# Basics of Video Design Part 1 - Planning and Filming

Hello video design students! My name is Casey Long and I will be going over the basics of design principles in video production.
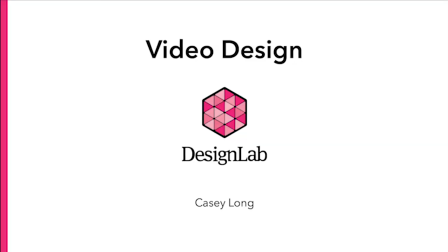So let's get started! At Design Lab, we work from a model called the cat of effective design.
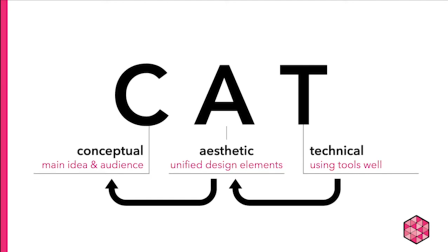I don't mean this kind of cat. Rather, when evaluating whether media projects have good design, we use the CAT principles. Concept, aesthetic, and technical. In this presentation, I will walk you through each of these three principles and how you can use them for your video project.
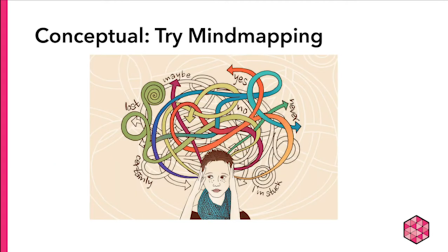We begin with our concept. Building a video can often feel daunting. Between writing, recording visuals and audio, and editing, it can be difficult to know where to start.
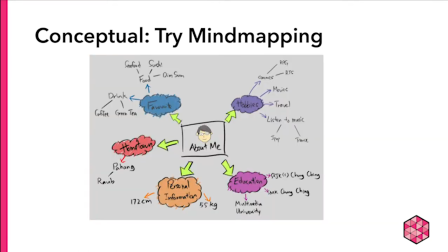Breaking your thoughts down into manageable pieces will allow you to tackle one portion of your video at a time and build an organizational structure to adhere to.
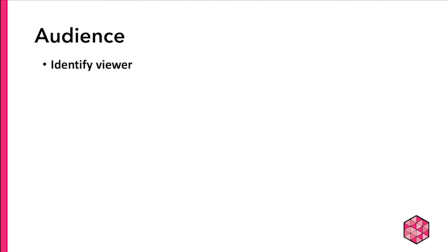Who is your audience? This will tell you how formal the video should be and dictate the style of cinematography and editing required.
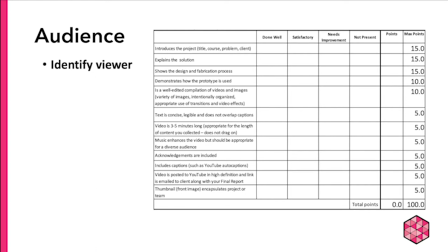If, as is most likely the case, your audience is your instructor, they may be able to provide you with a rubric such as this one.
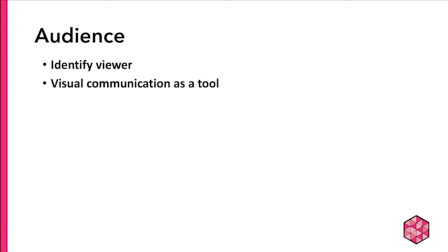Use it as a checklist for what you need to include in your plan. You also want to think of visual communication through moving images and audio as a tool.
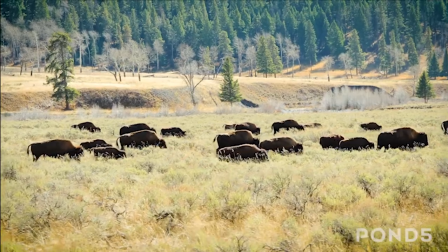Rather than tell your audience, you are able to show them your concept. Avoid telling.
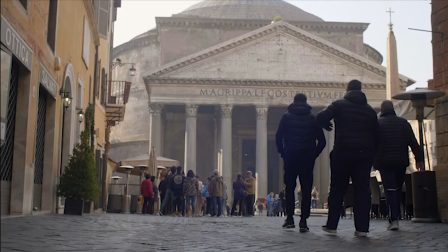Film works by building visual associations. It is the easiest way to communicate a powerful message.
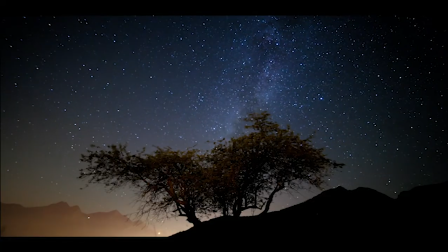It transcends languages and levels of knowledge. So instead, show!
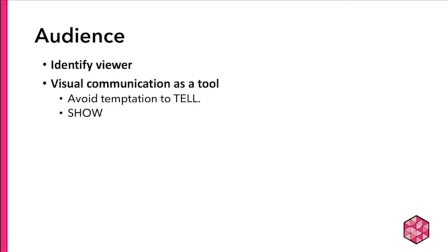In the next section, I'll provide you with some aesthetic tips for doing just that.
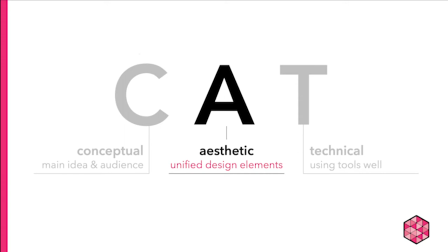Aesthetics in video amounts to unifying several components. In the next few slides, we'll focus on the aesthetic questions of strong design.
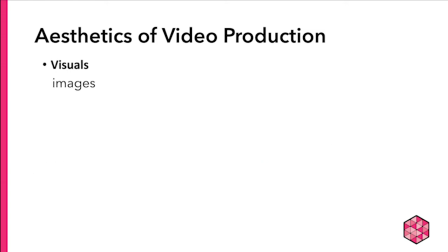First, we have visuals. In other words, shot footage, found footage, or still images that are incorporated into a film. Then, sound. The often ignored but essential partner to image.
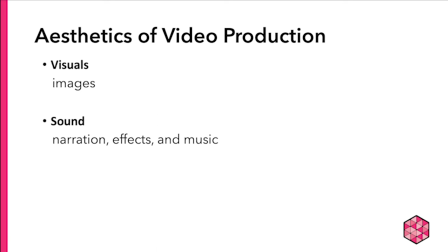Bad sounds mean no movie. Do not neglect sound. And finally, editing. While it is the final step of making a video, it's a good idea to think about the final product while you are filming.
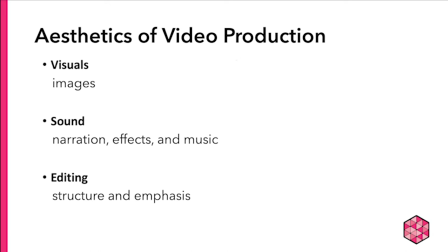In other words, you can ask yourself, will I need a shot of X in order to demonstrate the concept Y? Writing up a shot list will help you make sure that you have what you need once you begin to edit.
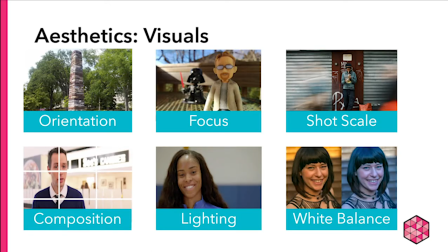Let's briefly review the handful of essential options for visual composition.
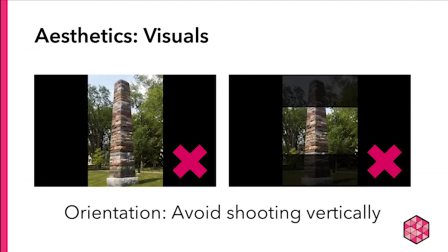These are handy to recall as you are filming. Many students choose to film on their smartphones since the quality is quite good these days. If you are filming on your phone, be sure to avoid vertical recording. Turn your phone horizontally so that you fill the entire frame and avoid black bars on either side of your screen.
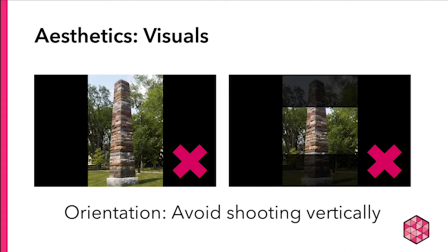Here, you may be tempted to shoot vertically since the tower is lengthy from top to bottom.
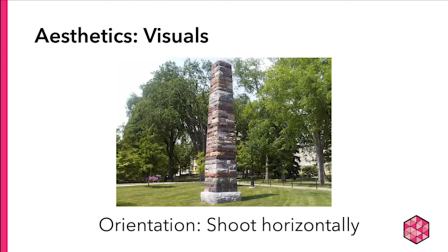However, by taking a few steps back, you can include the entire structure and its surroundings.
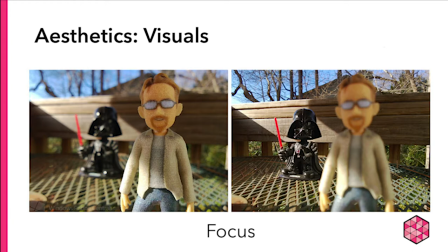The method of achieving focus depends on the camera you're using. A cell phone versus a digital camcorder versus a DSLR camera, for example. The main task here is to get a crisp focus on the most important object or person in your frame.
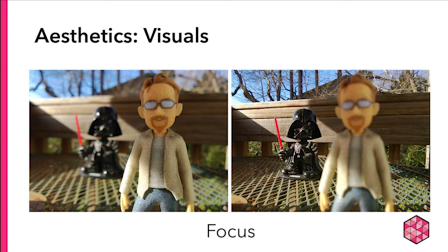So here, the shot on the left prioritizes the man, while the shot on the right tells your viewer that Darth Vader is more important.
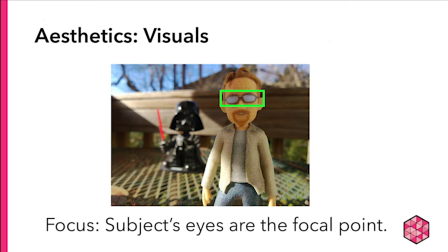An easy trick for checking focus is to zoom in on your subject's eyes, since this is the most communicative part of a person's face, and then zoom back out to your chosen framing.
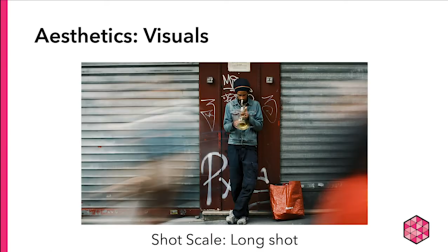This ensures that your subject is perfectly in focus. Next we have shot scale, which is a major aspect of video communication.